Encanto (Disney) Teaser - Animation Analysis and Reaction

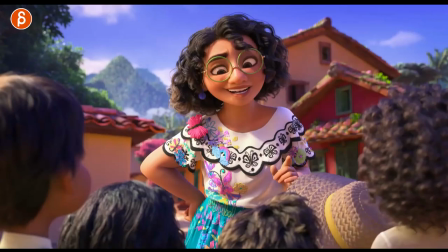(10:31)
look at that short and sweet this is what i would would uh recommend to my students so you have right off the bat you got a cool pose this is what i talked about in my animation mentor actually just yesterday frame one like imagine this is your shot frame one you got a nice line of action you got asymmetry in the face you can see this here you got grouping of fingers really nice clear pose compression
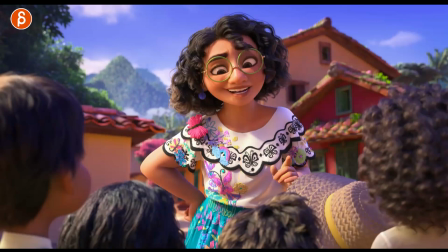(10:51)
there like this is a really fleshed out pose and i recommend doing that on frame one on on your shots any shot because to me when you do something like this you get to see the appeal of the character you know how much you can push fingers the body just is this is going to work and then as you continue imagine this is your shot awesome pose and then the rest is all crappy as it is because you're blocking things out
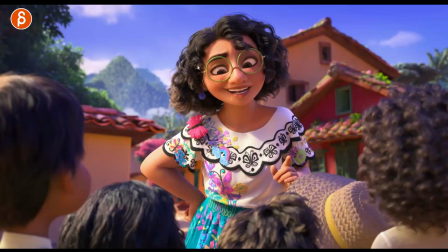(11:11)
it's rough but you can always go back to frame one to see this is what it could look like this is what it's going to be but also it's kind of the guide of this is the state of mind of the character and as the shot progresses into contrast you're gonna it's gonna end up somewhere else but it's just a reminder of where you're starting what the character can look like the appeal of everything but also for students like
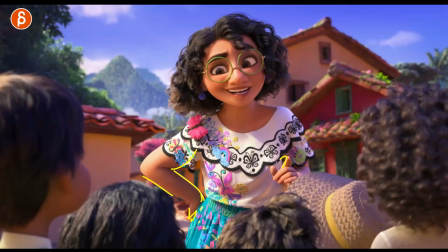(11:30)
the amount of work you have to put in and bend bows and shapes and just the light of action just everything are you going to put that much effort into every single frame or at least major pose and breakdowns
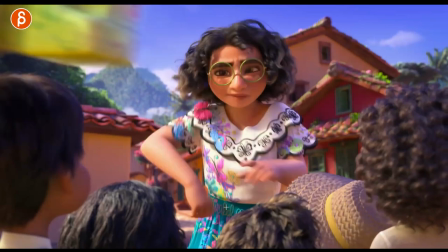(11:44)
maybe not every single frame but probably every single frame you can see here all the changes nice
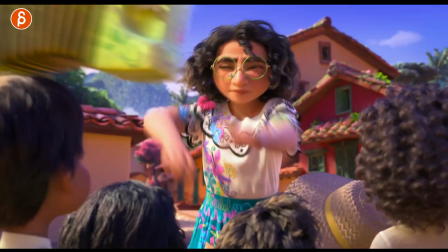(11:50)
poses there that's what we talked about in the class you got your wash stretch like that we still see the eye there
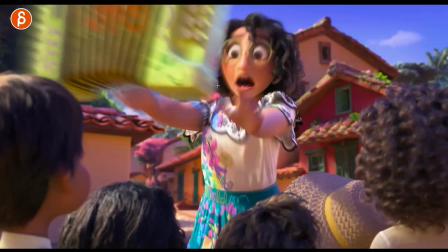(11:59)
but that is assignment is cool because you got a it was like a gear change assignment and a weight assignment packed into one and
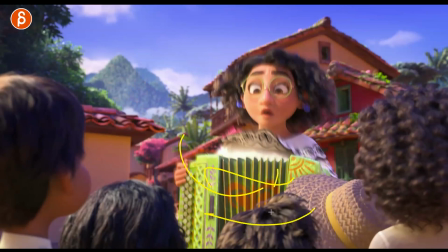(12:07)
you can see how she will grab that and then this will stop it's going to rest on her torso and her hips the hands are stopping this
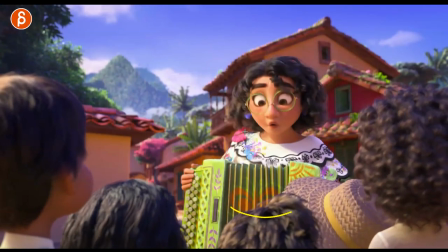(12:16)
and then you got a bit of a offset in the head it's great put
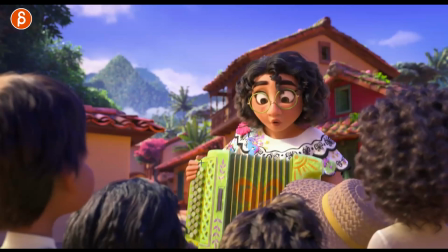(12:24)
a critical hat on on this putting up and squeezing it's nice to get a bigger squeeze on the finger squeeze i love finger
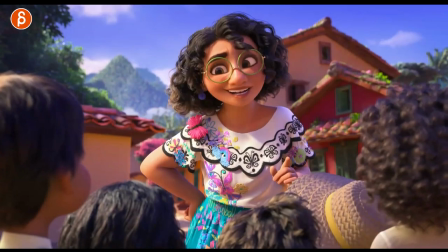(12:33)
stuff that it's great shot come on look at that it's not long you can show off a ton of stuff i love that you have that as a foreground element
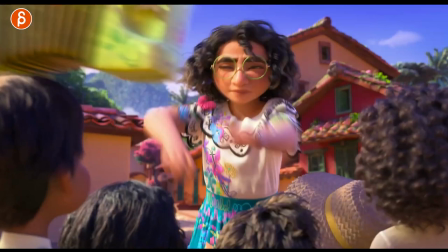(12:42)
you get a nice background like this this is really not super long but a great exercise
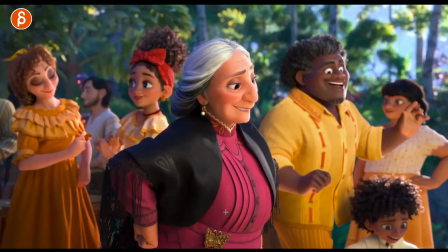(12:47)
for people but people in my tunes great awesome
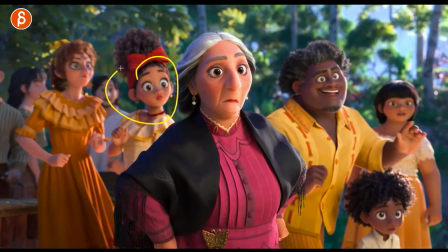(12:52)
almost seeing all those different character designs you get awesome face that
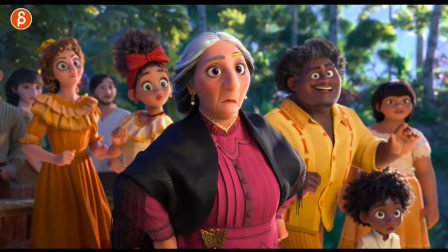(12:57)
curvature in the head here you can see all the asymmetry opening up the face looking this way i mean all these characters it's great butterfly i don't
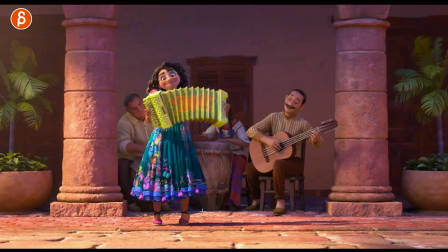(13:07)
know why i guess the theme is butterfly from my analysis it's cute too look at that pose you can tell slightly awkward the face oh how
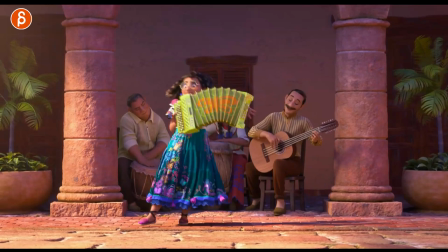(13:17)
long is this let's see right right right and again sharp but sweet i mean you look at this here and clearly
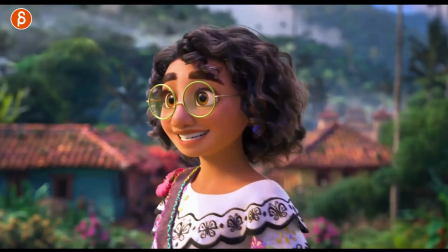(13:25)
the weight is working you know i mean i mean obviously the disney animators of course it's all gonna work but I'm just saying you don't have to do a 20 second long
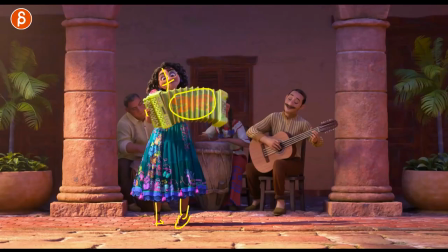(13:33)
shot I say this and I'm guilty of this all the time butterfly but
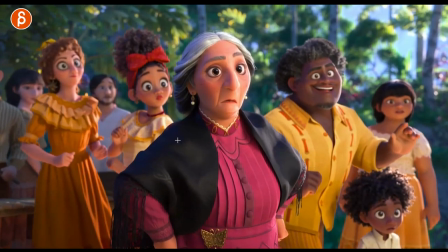(13:38)
you got a nice off balance pose let's go through there again here
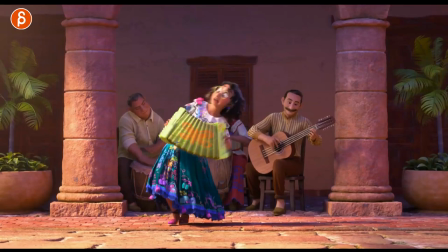(13:43)
right you can see this all the way here and then she starts to change it's great look at that
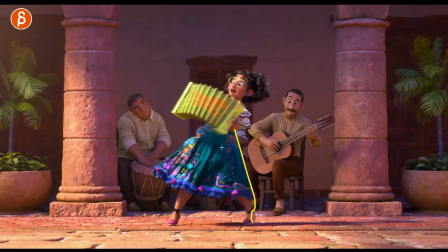(13:50)
and you got that for balance she has to go out and again this is what I talk about in terms of balance I had a clip about that somewhere on my channel where you put your leg this way the leg has to be pointed this way to push this way if someone is
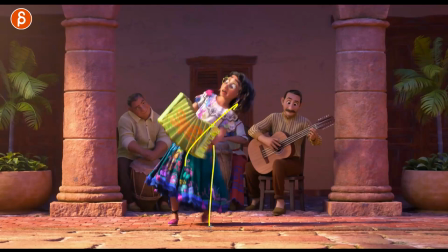(14:02)
off balance like here you cannot plant the foot underneath or here because then
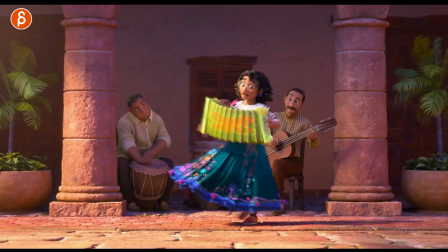(14:07)
there's no opposing force to stop that fall now if it's too much
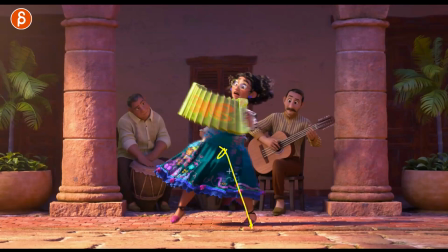(14:12)
like in this case there's still enough of a stopping this way but
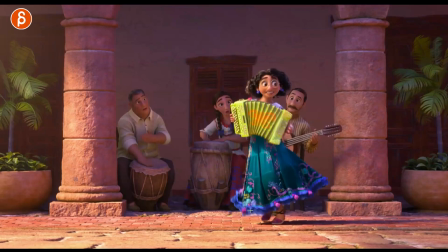(14:18)
you can still take another step to then rest well this is a great example
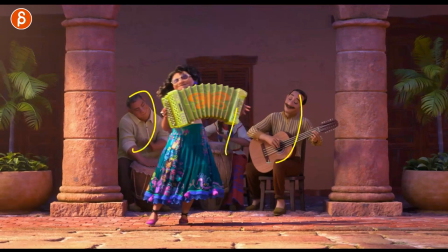(14:22)
of balance and also just to make this more complex you got those guys in the background playing instruments again i feel bad for everybody doing all this accurately
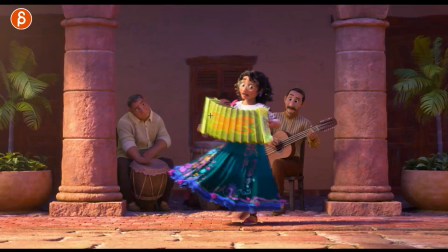(14:31)
short and sweet you got a little reveal of her oh it's great shot